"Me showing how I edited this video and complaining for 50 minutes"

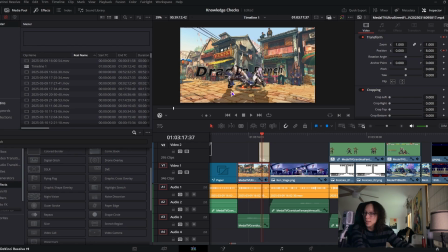(16:14)
It seems like I forgot to do it with the shadows as well, but that's just like a slight detail I just remembered.
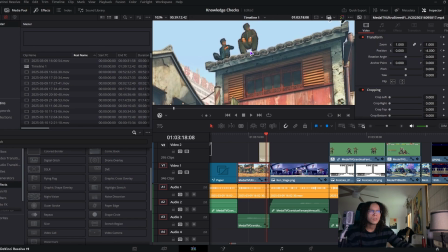(16:20)
A little detail, I forgot they do this,
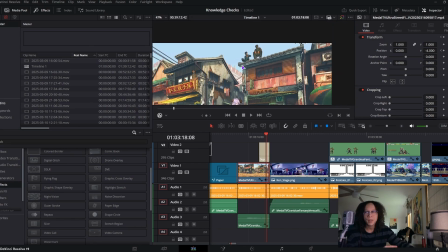(16:23)
but you can tell that the characters I was playing as when recording the stage are off on the right because everyone,
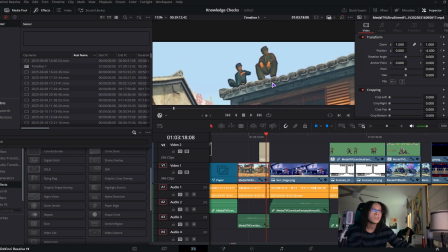(16:31)
like this dude right there and these dudes at the top, are just looking to the right.
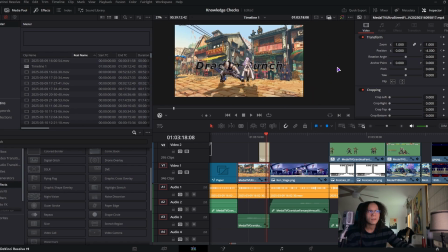(16:36)
So, like off to the side right here, there were just like 2 characters here just standing here.
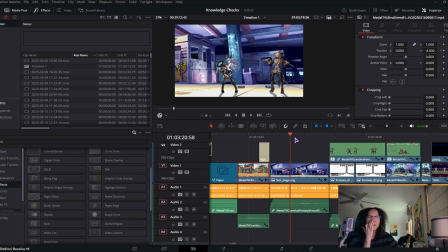(16:41)
And then the thing I'm the most proud of is... Oh! The cans moved.
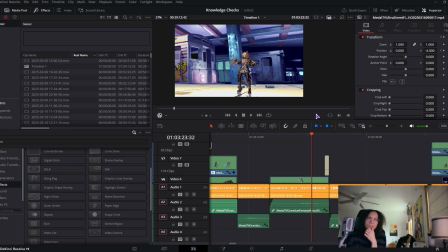(16:50)
So what I did for this is I just looked up a set of Street Fighter 3 and I remembered the cans moving whenever you knocked someone down when playing Third Strike. So I don't have the video here, but I just overlapped the video with the cans where they...
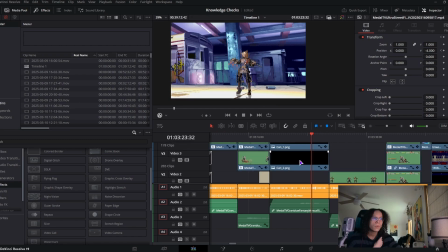(17:06)
Like, these aren't the exact places where the cans would be. But what I did with the stage is I cut out the cans.
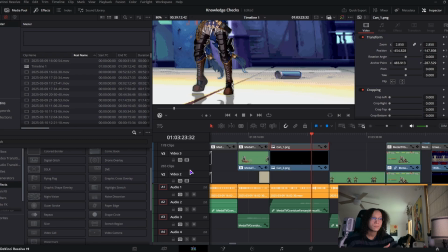(17:16)
Wait, let me just turn these off. I cut out the cans,
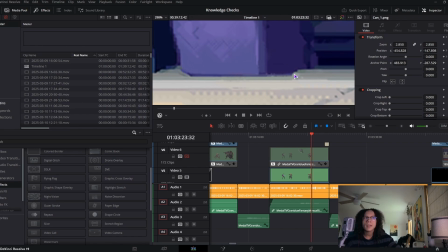(17:22)
and you can't even tell that there was a can here, because that's where it originally was.
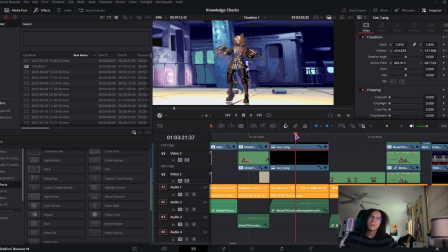(17:27)
And then I lined the video up with the cans, and then I just keyframed it to exactly how they move. And you can't even tell these are images. I would go through the process of keyframing, but
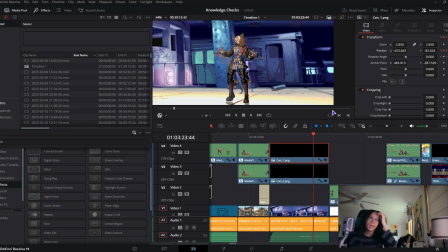(17:43)
it's a really annoying process, and it's just really time consuming.
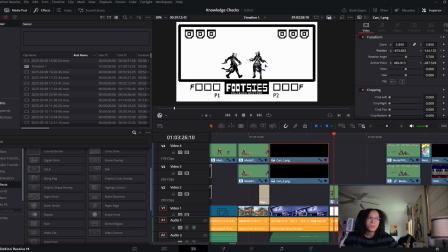(17:49)
This was a recommendation and also just an idea I had.
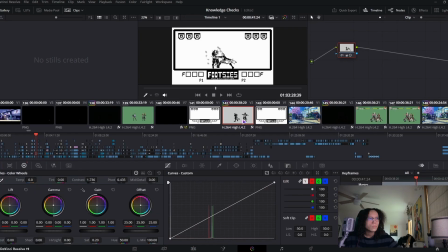(17:53)
I think it's really obvious. You just go to the, what's it called, color tab, and I don't even remember what I did. I think I just messed with it. I turned the contrast up. I did whatever with the pivot just to make it look like a Footsies character.
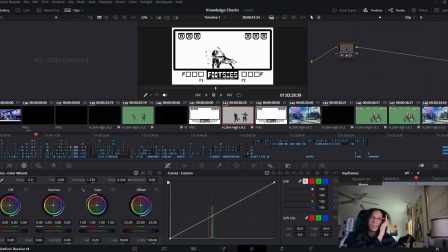(18:10)
I would pixelate them, but it kind of did look weird when I did that. And then,
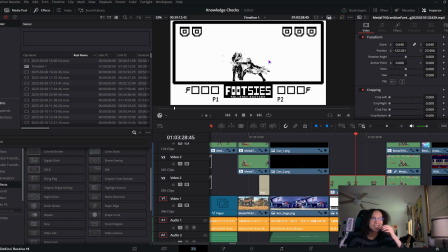(18:15)
obviously, if you played Footsies, since Loane blocked, the shield went away, which is something that happens in Footsies. Obviously, I just took this image, covered it up with white,
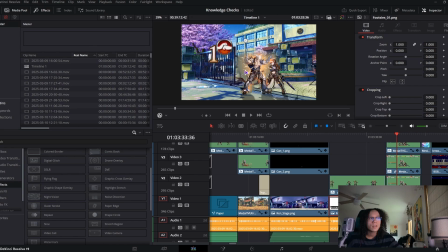(18:27)
and then this right here, I couldn't mod the HUD, so it's kind of zoomed in. I think, oh yeah, you can remove the HUD, but you can't remove the characters. Yeah, this is cross tag battle because I don't own Persona 4 Arena.
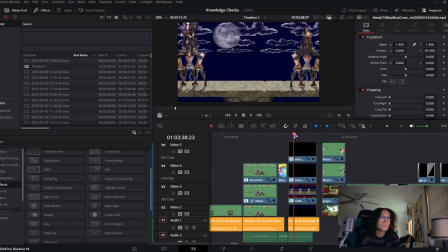(18:41)
It's like right there, it's boom. I doubt you guys noticed this.
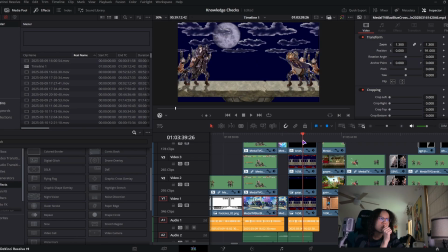(18:48)
I animated those clouds. Since this is the exact same image from... Wait, I think I cut it out. No, I didn't. This is the exact same stage, like the pit stage. So it's like 2 stages in one because I don't know if you played Mortal Kombat.
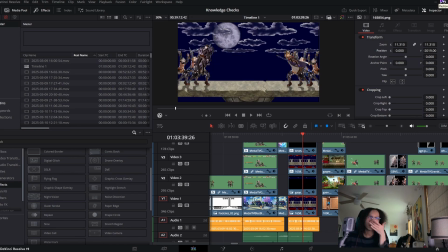(19:07)
You can uppercut people and then they land into the pit and they die. So I remember this was a stage, and then I looked up a video for this, and I tried to get these stupid clouds as accurate as possible.
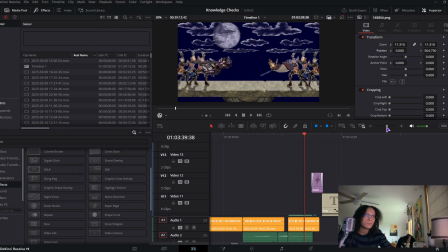(19:18)
You can't tell at all because this video is moving at 0.5 frames per second. But I had to cut out this freaking platform, the 3 sets of clouds, the moon.
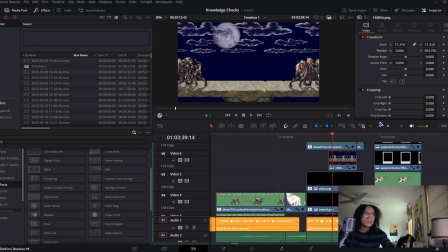(19:33)
And since the clouds were just like 3 clouds in one, I had to repeat the image over and over again, which was just really, really annoying to me.
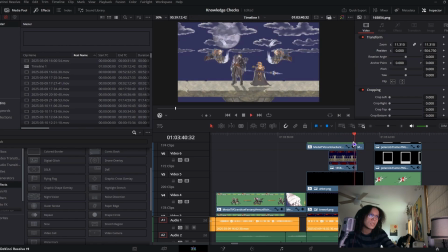(19:42)
But in the end, this is a really cool scene. And then, I don't know what I was thinking here.
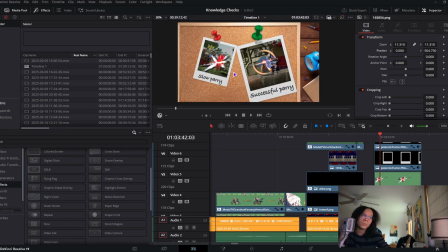(19:49)
And then I got requested to do Little Big Planet, which I don't own Little Big Planet, so I just got these images off Google Images, which really helped out in the end. Oh yeah,
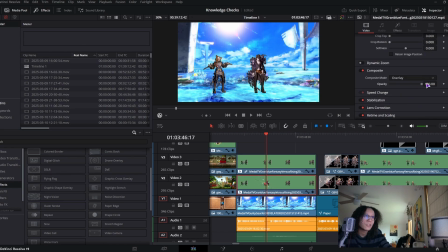(19:58)
you could barely tell, but they actually have reflections here. I think I turned it down a bit too much. I think for the other parts, I use hard light, which I believe is a better reflection blending mode, and then set it to like 50,
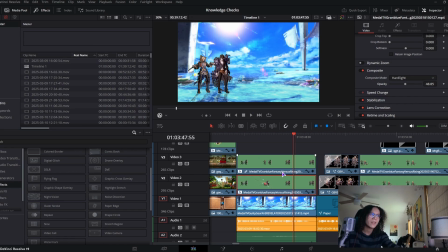(20:17)
which sometimes makes it look like glass, sometimes it doesn't, but I think hard light is the best blending mode to work here.